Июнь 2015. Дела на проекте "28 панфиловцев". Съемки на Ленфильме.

Всем привет! Самый популярный вопрос, который мне сейчас задают, это на какой стадии находится проект и вообще какие новости. А новости вот какие. Натурные съемки мы закончили еще в апреле. Все, они завершены.
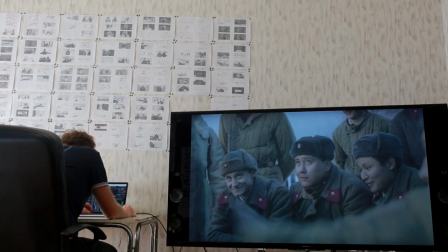Все кадры, которые нужно было снять на натуре, мы отсняли. Это значит, что мы можем смонтировать историю, посмотреть, как она выглядит в монтаже.
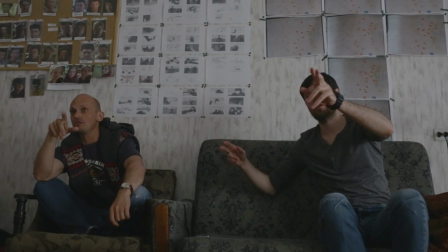Этим мы сейчас тоже занимаемся. И в огромной степени этот материал уже смонтирован, мы уже можем посмотреть кино.
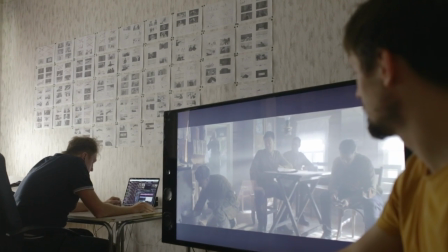Но с помощью монтажа уже, по сути дела, заниматься созданием картины из того материала, который мы отсняли. Сейчас мы приехали на Ленфильм, и на Ленфильме у нас огромный блок съемок павильонных.
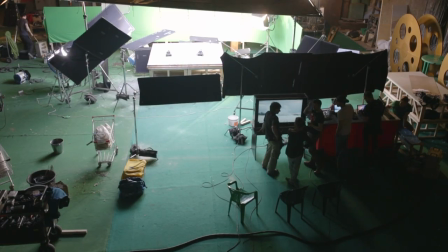Дело в том, что картина, которую мы снимаем, она про танковый бой. И у нас было задумано огромное количество сцен с танками, причем самых разных планов.
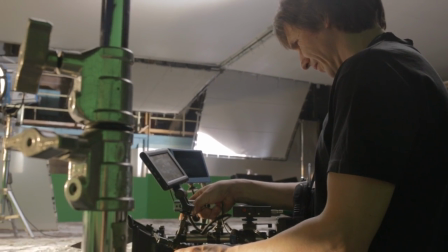И дальние планы общие, и крупные планы деталей, интерьер танка, в общем, все на свете.
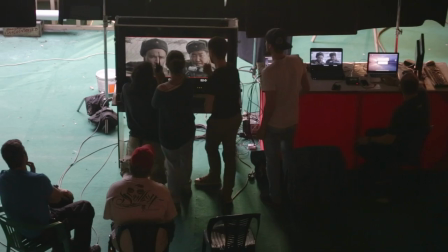Там стреляющее оружие танковое. И для того, чтобы все раздуманно реализовать, нам приходится придумать всевозможные, всякие интересные технологии. Дело в том, что в современном кинематографе есть понятие специальных эффектов. Это традиционные эффекты, связанные с компьютерной графикой SFX. А есть практические эффекты, так называемые.
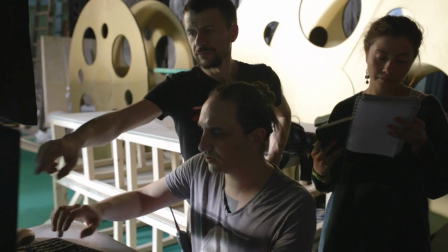Это то, что раньше как раз у нас называлось комбинированными съемками. В нашем кино, в общем, такая довольно забытая технология. В Голливуде наоборот. В Голливуде они частенько к этому прибегают и здорово в этом разбираются. Ну, мы, можно сказать, возрождаем это в нашем кино. И это ужасно интересная работа, но очень объемная.
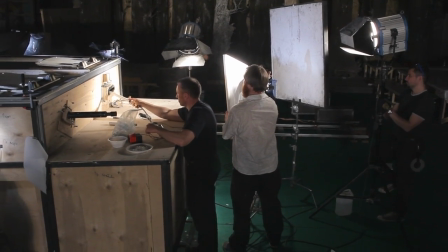Для того, чтобы снять все планы с танками, детали, которые нам нужны, нам приходится что-то снимать на настоящих танках, что-то снимать на макетах, что-то на полноразмерных макетах.
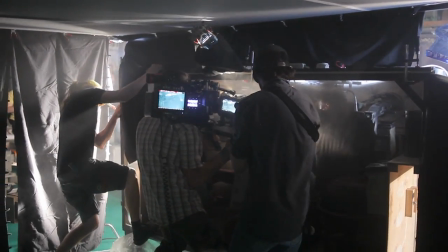В общем, делается огромное количество всяких декораций, которые нужны для фильма. У нас есть несколько сцен внутри интерьера танка немецкого.
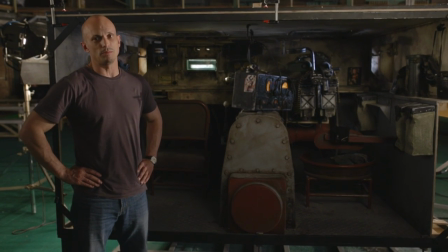И для того, чтобы это сделать, нам пришлось построить полноразмерный макет Естественно,
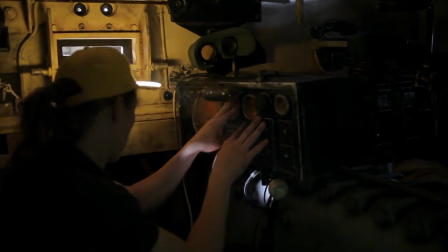художникам пришлось огромную работу проделать И найти всякие фотографии немецких танков,
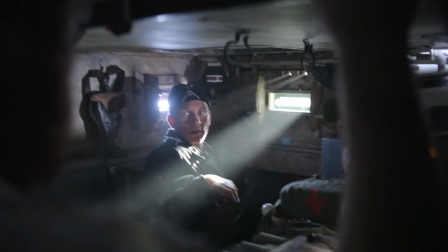как они были во время войны Какие вещи там были внутри, как это все было запачкано, где-то закопченное Кроме того, ребята из ГАДИН Энтертеймент устроили нам экскурсию в Кубинский музей Где нам тоже позволили поснимать внутри танка Теоретически можно было бы снимать, например,
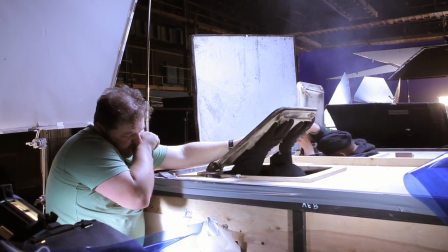эти сцены в настоящем танке Но тогда у нас был бы ряд ограничений, которых мы здесь смогли преодолеть Например, танк должен ехать.
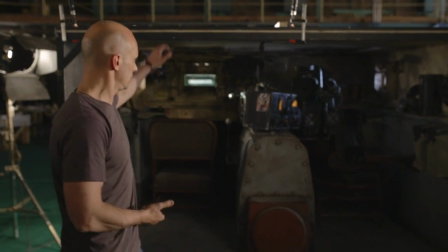И для того, чтобы передать это движение,
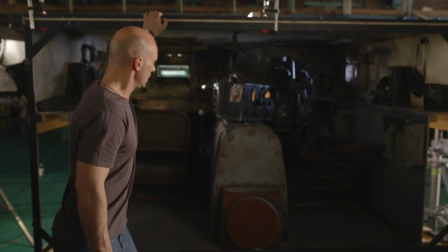была построена такая инструкция, которая позволяет двигаться и передавать это движение.
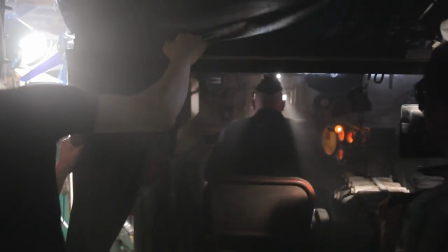Люди, которые там внутри находятся, они двигаются в такт этого движения, и тут не нужно врать.
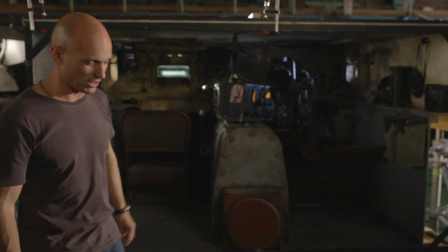Ну и, конечно, огромное количество всяких деталей,
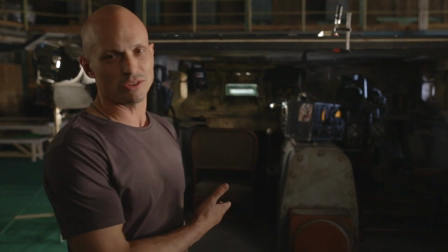которые внутри есть. на мой взгляд совершенно удивительно по качеству работы ужасно интересная дает массу всяких преимуществ вот
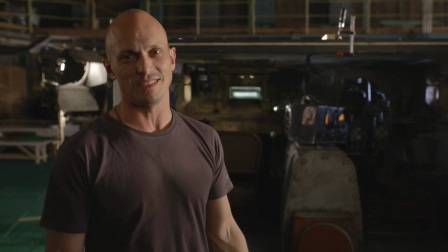это собственно и есть практические эффекты которые мы здесь занимаемся здесь сидит целая бригада ребят очень талантливых молодых которые собственно это дело делают на компьютере то есть вот эта технология которую мы сейчас делаем она позволяет нам отснять материал в павильоне и сразу же посмотреть как это будет выглядеть в монтаже это очень круто вот мы Мы взяли,
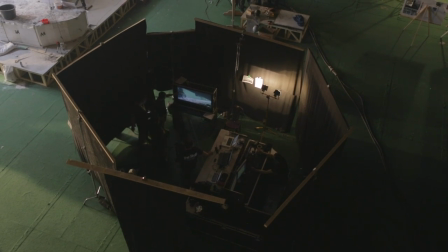поставили несколько ассистендов и отгородили это все темной тканью, чтобы не мешать им.
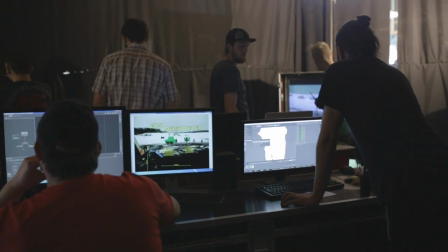Они здесь работают. Такая святая святых. Мы сюда никого не пускаем, никому не даем подсматривать, что здесь делается, потому что здесь, собственно, рождается настоящая картинка, та, которая потом появится на экране.
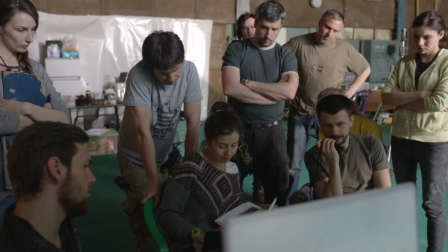Что касается наших планов, о том, когда кино будет готово и когда мы уходим в прокат, эти планы не поменялись. Мы планируем закончить кино осенью и осенью выйти в прокат, как и планировалось раньше в ноябре. Сейчас ведутся переговоры с прокатчиками Хотя у нас впереди большой очень блок Пост-продакшен Чтобы все это наконец привести Полностью собрать картину Сделать все визуальные эффекты, звуковые эффекты Написать музыку и все прочее Но мы полагаем, что мы все это сделать успеем Поэтому планы наши не изменились, друзья Мы попытаемся выйти в прокат Привожим все усилия Я думаю, так оно и получится Осенью этого года